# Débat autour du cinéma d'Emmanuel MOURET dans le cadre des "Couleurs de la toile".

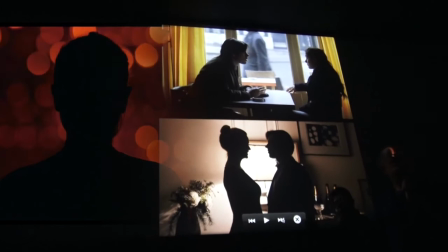Qu'est-ce qui est vrai là-dedans? Qui dit exactement ce qu'il pense?
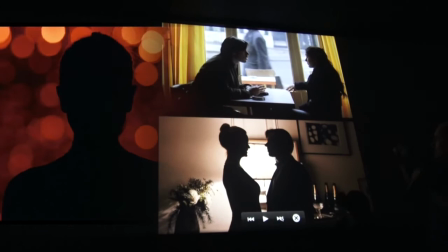Il y a, dans un de ses films, à un moment, il dit je sais pas qui j'aime à travers toi.
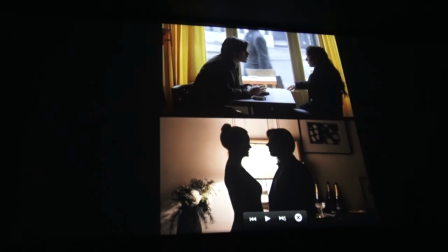Et c'est exactement ça. Et ces petits rappels visuels, très comme ça, c'est sans un mot.
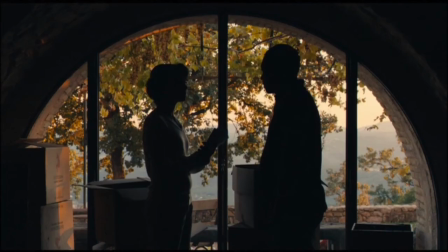Ça se loge dans notre tête en nous disant ah, stop. Là, les personnages, on n'avance pas vers eux, on garde une certaine distance. Un autre film qui n'a rien à voir, à un moment, les personnages, parler, elle est italienne, il est français, ça va bien un moment,
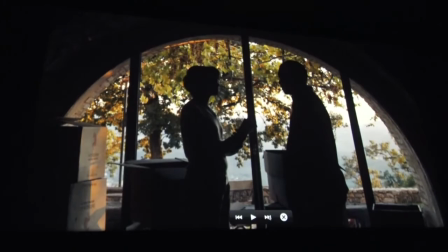mais le réalisateur marque son territoire en nous montrant l'horizon derrière et l'humanité au premier plan.
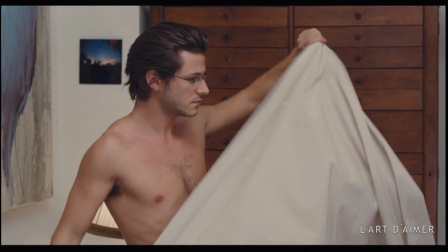J'aime beaucoup ce passage. En fait, ils sont en train, avec sa compagne, de plier un drap.
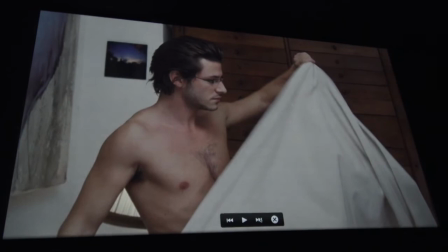Elle est là, juste là. Et c'est un peu comme le plan de François Cluzet tout à l'heure où il disparaît derrière l'encadreur de la porte.
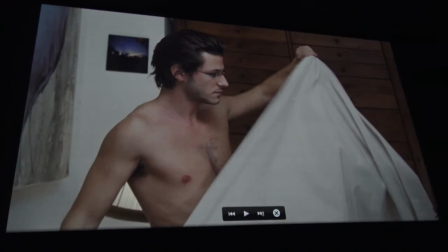Regardez comment le plan il est fait. Sa femme est là, mais on a l'impression d'un fantôme. On a l'impression, Almodovar avait fait ça dans L'étreinte brisée, un plan avec Penélope Cruz où elle est sous les draps et on ne sait pas qui est sous le drap.
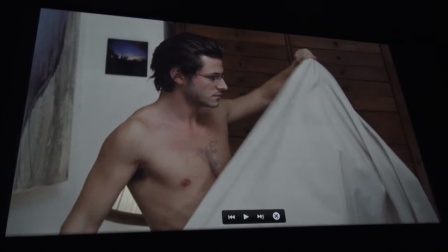Et là, regardez comme c'est super bien foutu, j'allais dire.
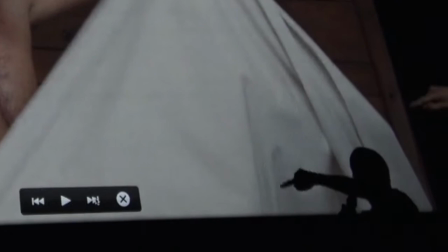Vous avez ce drap-là qui mécaniquement se met en triangle.
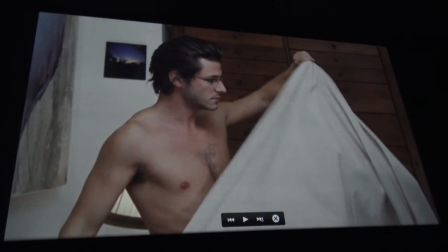C'est comme si le réalisateur nous disait « Mais tu es sûr de ta femme ? T'es sûr d'elle ?» Alors que justement, ils sont en train de préparer, en train de vivre un jeu où elle lui dit je vais te tromper, oui, tu as raison, fais-le.
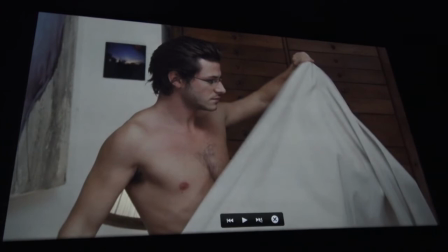» Et puis, et vice-versa, et il n'y arrive pas. Et en un plan, voilà, il paraît que tous les cinéastes sont des photographes contrariés, en un plan, vous avez l'image de la femme évanescente. Même film.
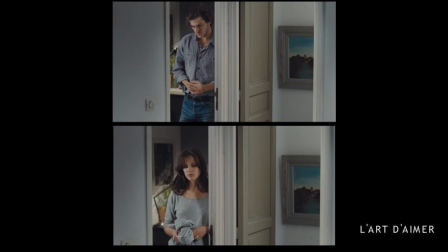C'est une corrida, c'est-à-dire qu'il y rentre, il n'est pas passé à l'acte. Elle devait passer à l'acte aussi, elle n'est pas passée à l'acte. Au début de la séquence, elle était à droite et lui, il était à gauche.
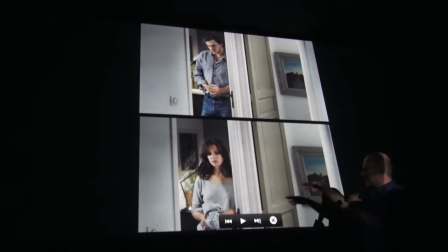Et à la fin, lui, il est parti, elle est revenue à se mettre à sa place.
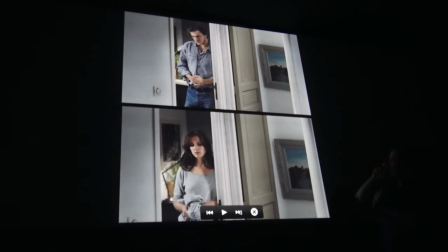Il y a 1 minute 30 d'écart entre ces deux plans. Et regardez comment le cadre est quasiment immuable.
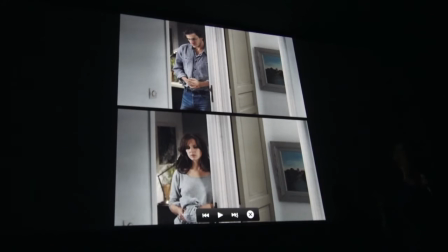Et c'est cette idée-là qui touche un peu à l'androgynie aussi.
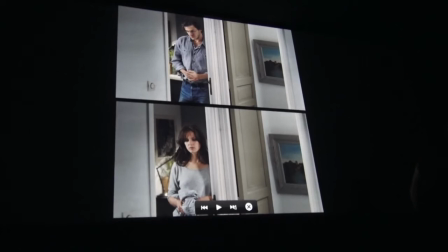C'est-à-dire que quand on voit Vénus et Fleur pour la première fois, on peut se demander si Fleur n'est pas homo. S'il n'y a pas une sorte de je m'en fous, tu me montres des mecs, j'en ai rien à foutre.
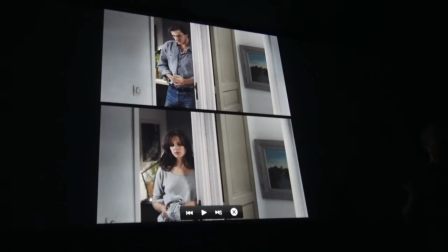Ce que je veux, c'est toi. Je te laisse, je te fais rentrer chez moi, etc.
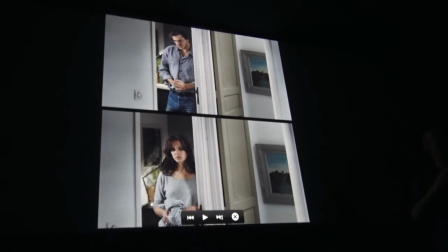Il n'y a pas de scène de sexe dans le cinéma d'Emmanuel Mori. Il y a des séquences de préparation, mais il n'y a jamais de séquence vraiment de fusion. On a l'impression plutôt que la fusée est prête.
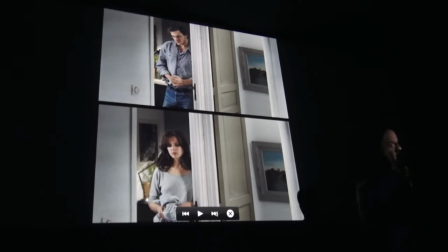La fusée est prête, mais il y a quelque chose de très rigoriste.
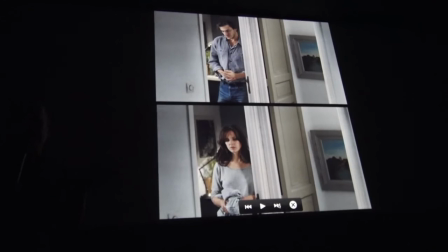C'est pour ça que la filiation avec Romer, moi je vous la propose, parce que Eric Romer était quelqu'un d'hyper maniaque,
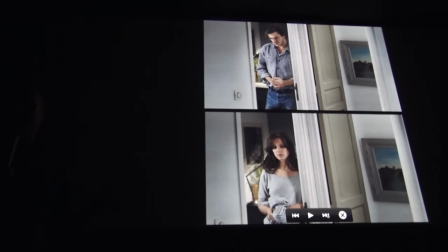hyper rigoureux, obsédé par la religion, et qui a passé quasiment toute sa vie à montrer des jeunes filles nubiles.
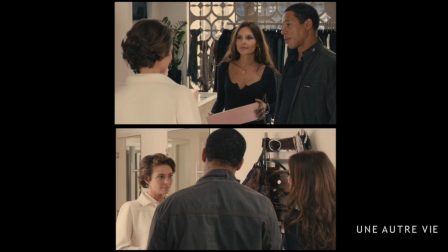Donc c'est le grand écart. Une autre vie. Il y a là-dedans, il y a la femme, il y a la compagne légitime et la compagne illégitime.
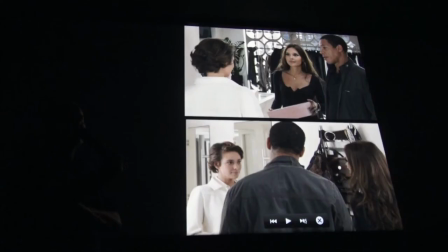Là, je pense que ce qui est intéressant, c'est qu'on n'est pas dans le trio amoureux, on est dans le triangle. C'est toujours cette notion que je vous propose de géométrie dans ces films. Et voilà, c'est le champ, le contre-champ. Et c'est tellement parfait, enfin au sens,
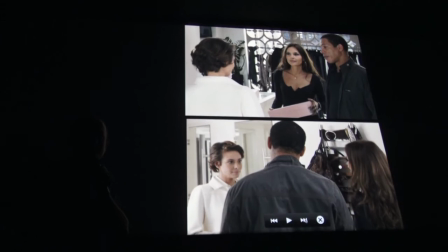pas d'une œuvre d'art, mais c'est tellement symétrique que ça en fait presque accepter les turpitudes des personnages.
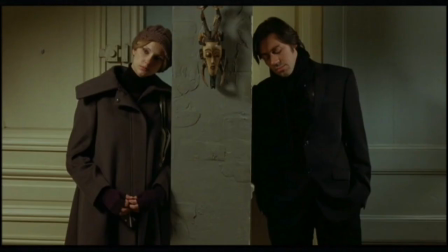Je vous parlais tout à l'heure de bienveillance. Il y a ça aussi, c'est que le cinéma d'Emmanuel Mouret est un écrin, visuellement.